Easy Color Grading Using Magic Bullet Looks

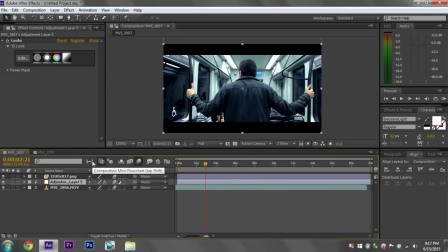8:03 so a lot of people ask me how I get my soft look which basically is your blacks actually end up a little bit gray but you keep your contrast at the same time and I have two ways of doing that there's one way to do it in magic bullet looks if you go
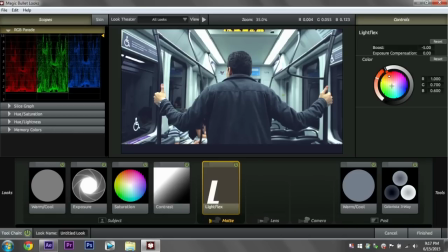8:21 to your tools you grab the light flex what this does is it kind of washes out the image
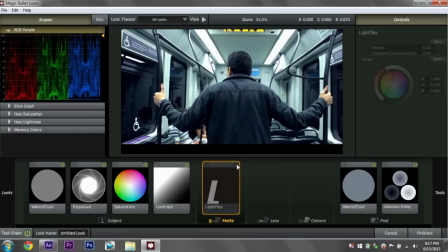8:27 but it takes your your blacks and makes them a little bit more gray so you can see it as i toggle it on and off i usually set that to about a negative nine if i'm going to use it but i prefer not to use that tool because it
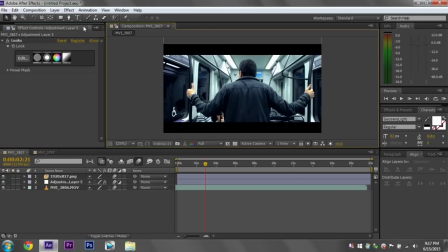8:41 does wash out the image a little bit what i use most of the time
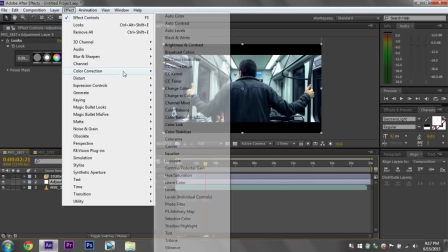8:48 if you click on your adjustment layer go to effect color correction and exposure
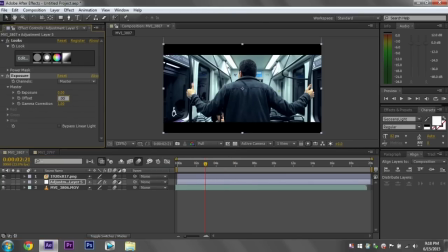8:54 if you click on offset and set it to 0.001 it gives a real nice look it keeps your your contrast but it makes your your shadows a little bit more gray and it kind of offsets it a little
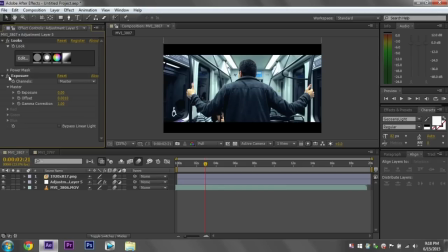9:11 bit that's one thing that I use in pretty much all of my films but some people may not like it but color grading is all kind of interpretation and it's all kind of subjective but that I like the way that it looks I'm not sure how it would look on your screens at
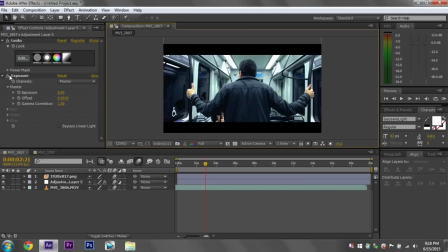9:28 home right now but on my screen it looks it looks really nice so that's just another trick that I use all the time in my color grades so as I toggle this you can really see how much of a difference there is between you know
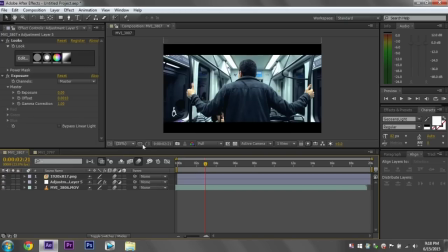9:43 shooting flat with cine style and the color
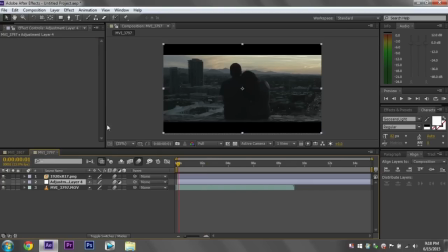9:48 grade so I'm gonna if you think you have a good grasp
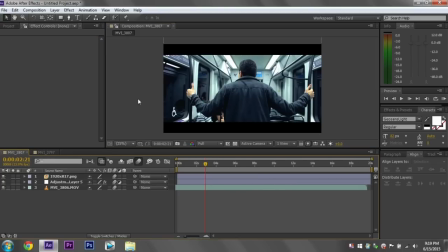9:52 on the color grading, then I suppose that the tutorial would be over.
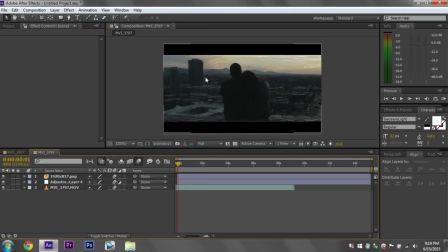9:58 But I'm also going to do another example using warm colors. And I'm not going to explain too much. I'm just going to kind of go through it so you can see what I'm doing. But I am going to use another example here. So
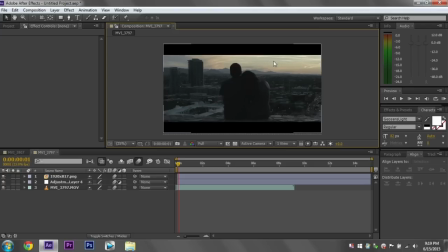10:13 for this image here, I want to really bring out the oranges in the sky and the purple in the shadows so
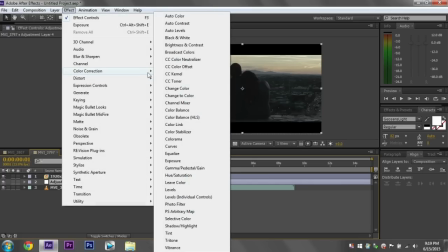10:22 let's click on the adjustment layer go to effect color correction and magic bullet looks
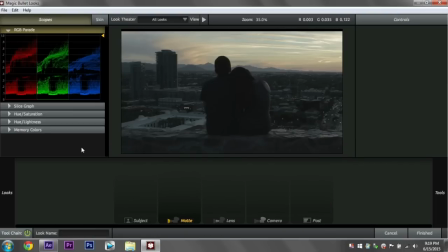10:31 edit and i'm going to duplicate the same process i just did with the other
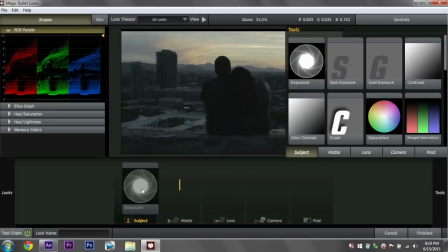10:36 color grades so grab the exposure put it in subject
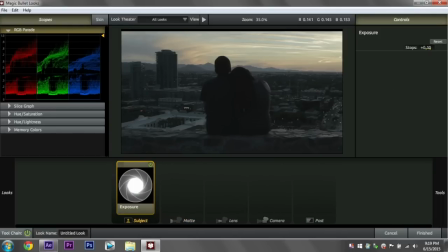10:41 um let's just go 0.1 stops there that should help just tiny
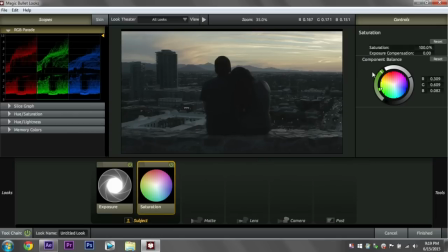10:46 bit grab some saturation I'm gonna go around a hundred and forty percent
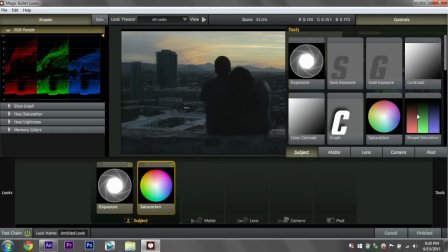10:52 pop out the orange in the sky that looks good grab some contrast
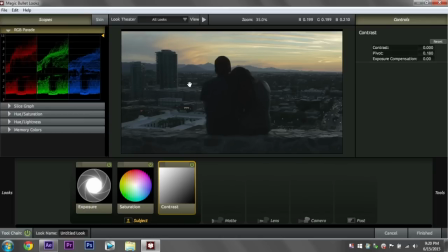10:57 now for this image the subject and the background are almost the same color so I'm gonna use a little bit less contrast probably about
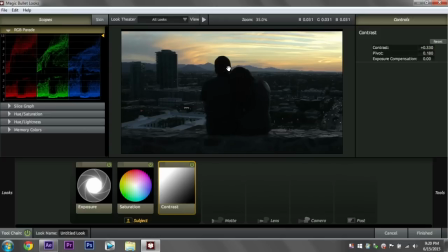11:07 there because I'm also gonna add some purple in here and it might make it a little
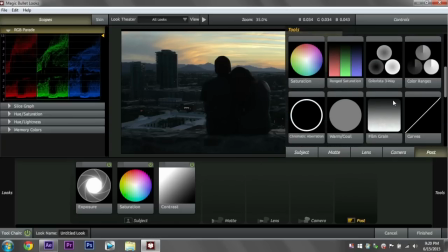11:12 bit darker. So go to post again, warm cool, and this time I'm gonna use some warm colors.
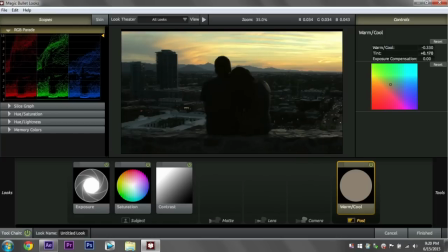11:21 About right there looks good. Change the tint a little bit. That looks good.
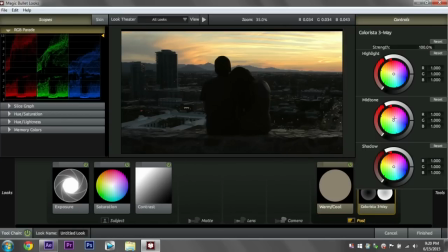11:28 Color is to three-way. And you can usually do this pretty fast to get a rough color grade too. Let's do some orange midtones purple shadows that's probably actually pretty close to what I want and let's do some yellow highlights see
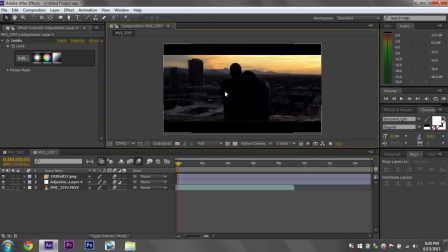11:45 what that looks like and already we have a huge huge difference in
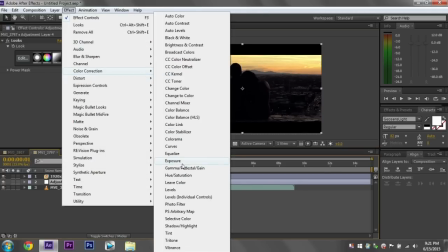11:51 color grab this real quick a
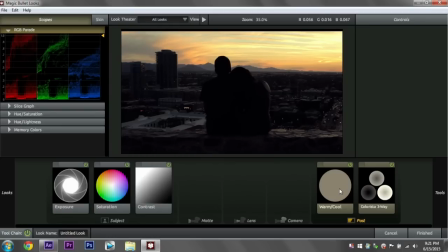12:01 couple adjustments I need to make but for the most part it looks looks pretty good shadows a little bit less.
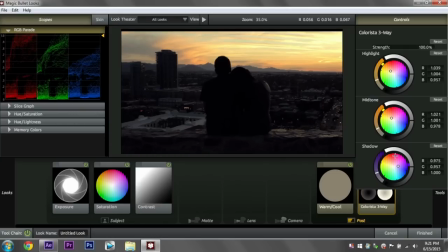12:10 More orange there.